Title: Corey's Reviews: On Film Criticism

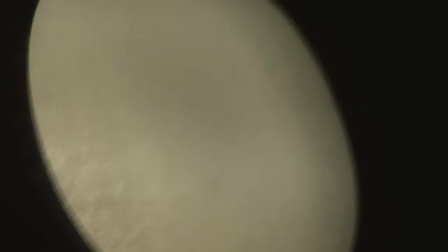(32:29)
If you look close enough, you can see that it's baking paper and so that it diffuses the light so it's easier to see.
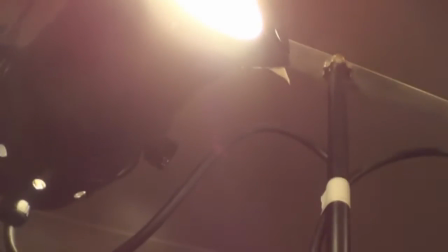(32:37)
And then right underneath here, you can see my tripod.
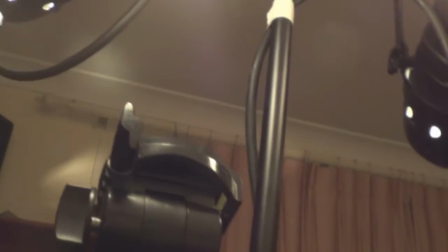(32:42)
And so, my camera sits right up here. So, in all my videos, my camera sits right up here.
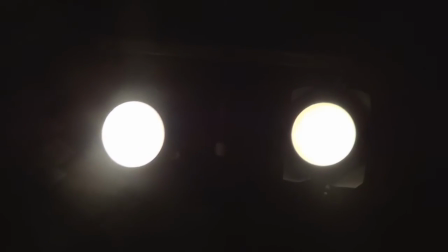(32:48)
And so, that is what I'm looking into whenever I see my reviews. I'm holding my camera right up to my eyes, and so whenever I'm making a video, this is basically what I see.
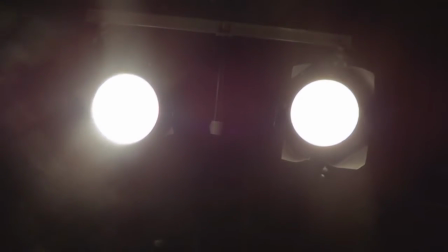(32:57)
The only difference is that the camera I'm holding right now is sits on the tripod, and I can see a viewfinder,
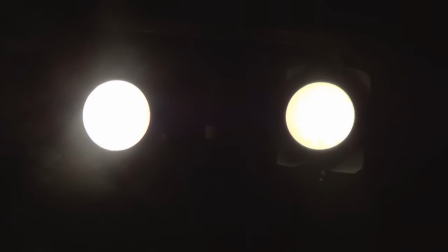(33:03)
and the viewfinder basically shows me what the screen looks like, so I can properly crop my videos. There you go! Now, you know what I see whenever I make my videos. Very different to what you see right now. And speaking of cropping videos, which is what I just said a second ago, that's another thing I like to talk about. the rule of thirds. Now, while it's good to have a very good background, like I definitely recommend using something like posters or maybe your DVD slash Blu-ray collection or something else like that for a good background, but one thing I also do is how you frame and crop yourself because how you crop yourself and how you frame the review actually does a lot of work to really show you how professional you may look.
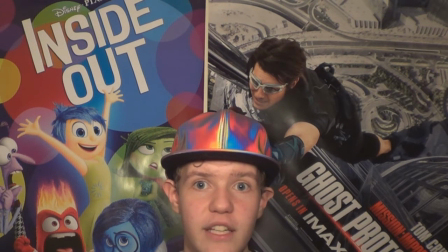(33:42)
For example, you don't really look like you know what you're doing if you're filming a review and you're sitting like this, or if you're too close to the camera and you can't actually see yourself,
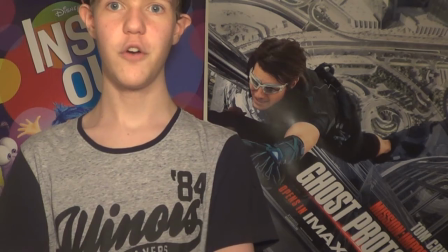(33:50)
you can only just see your chest, or if I'm like somewhere out in this area,
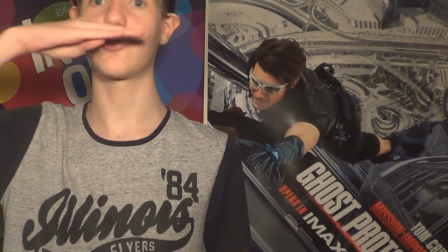(33:54)
like you can see that almost my entire face is being chopped off the screen right now, and there's a lot of dead space over here. So one thing I highly recommend you try learning to pay attention to is this thing called the rule of thirds,
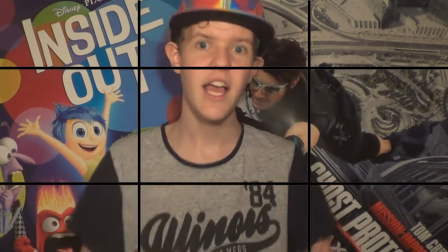(34:06)
so it's this special guideline grid thing, some cameras have them, some don't, my one doesn't,
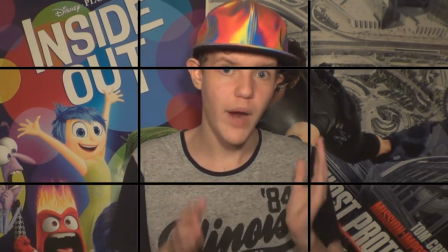(34:12)
however I do try and use intuition of where the grid and the lines would be,
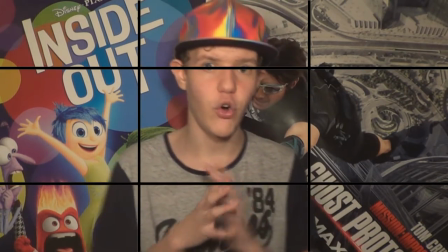(34:16)
and so I use that to help me try and organise where about I stand and where I point the camera
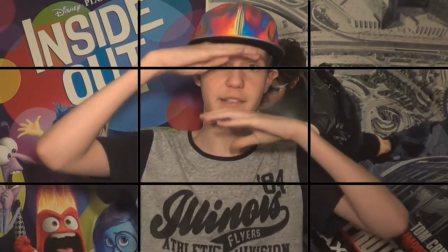(34:23)
because basically I take up these three squares for myself. I got my face in the upper two squares and then the bottom square is basically the rest of my body and then I've got the
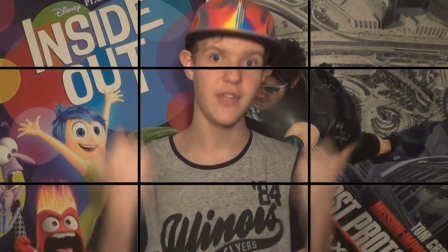(34:32)
other six squares taken up by my background posters and that fills up the entire screen with no dead space. If you just have nothing but dead space, you will look like an amateur who doesn't know what he's doing. It's sad but it's true. So if you do something as simple as that, it will make all the difference. Another thing I do want to focus about is make sure there is something going on in the background, something bright and colourful, and the main reason why I say that is because since I have these two big posters, it basically fills up the entire screen and so it's a lot more pleasing and a lot more pleasant to look at. So in the background you can see lots of bright colours and so it's More pleasing to the eyes But imagine if I was filming in front of nothing but a white naked wall In fact, I have a naked wall just over there And so I'm going to film in front of that for a second and show you what my videos would look like if I just filmed in front of a wall I'm not fussy about the lighting,
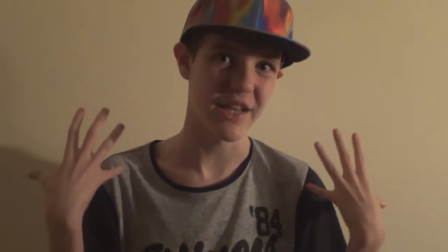(35:24)
but this is just an example, but notice how the background now looks like it's just a naked wall and It's very isolated, it's very lonely.
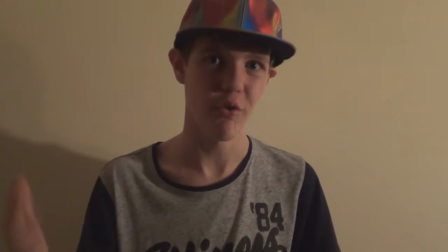(35:32)
It feels like a prison or a white void It's just very plain and boring.
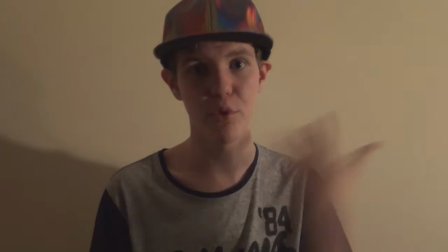(35:37)
Now if you use a more sophisticated color like cosmic blue It'll make it more interesting automatically.
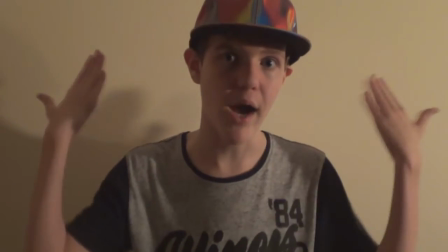(35:42)
So you definitely want to avoid Boring plain white walls because it feels like a prison and it's a lot more lonely.
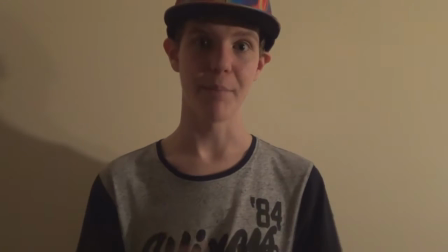(35:49)
It's a lot more Unpleasant to look at. I miss my posters now, and so I'm going to go back to my posters.
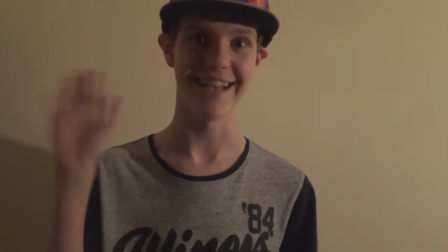(35:54)
See ya Much better So now let's finish the video moving on from like filming in the background and the lighting and all that stuff I want to go into another subject, editing. Now the editing process isn't really that big for me if I'm just doing a simple movie review or a simple video and I'm just talking to the camera. However, there are definitely some things that I like to work on. Not all of my videos, but there are some times where I look into stuff like colour correction. For example, if my video looks way too yellow or too yucky like colour, I can use colour correction to be able to reduce the yellow light colour and give it a more natural look.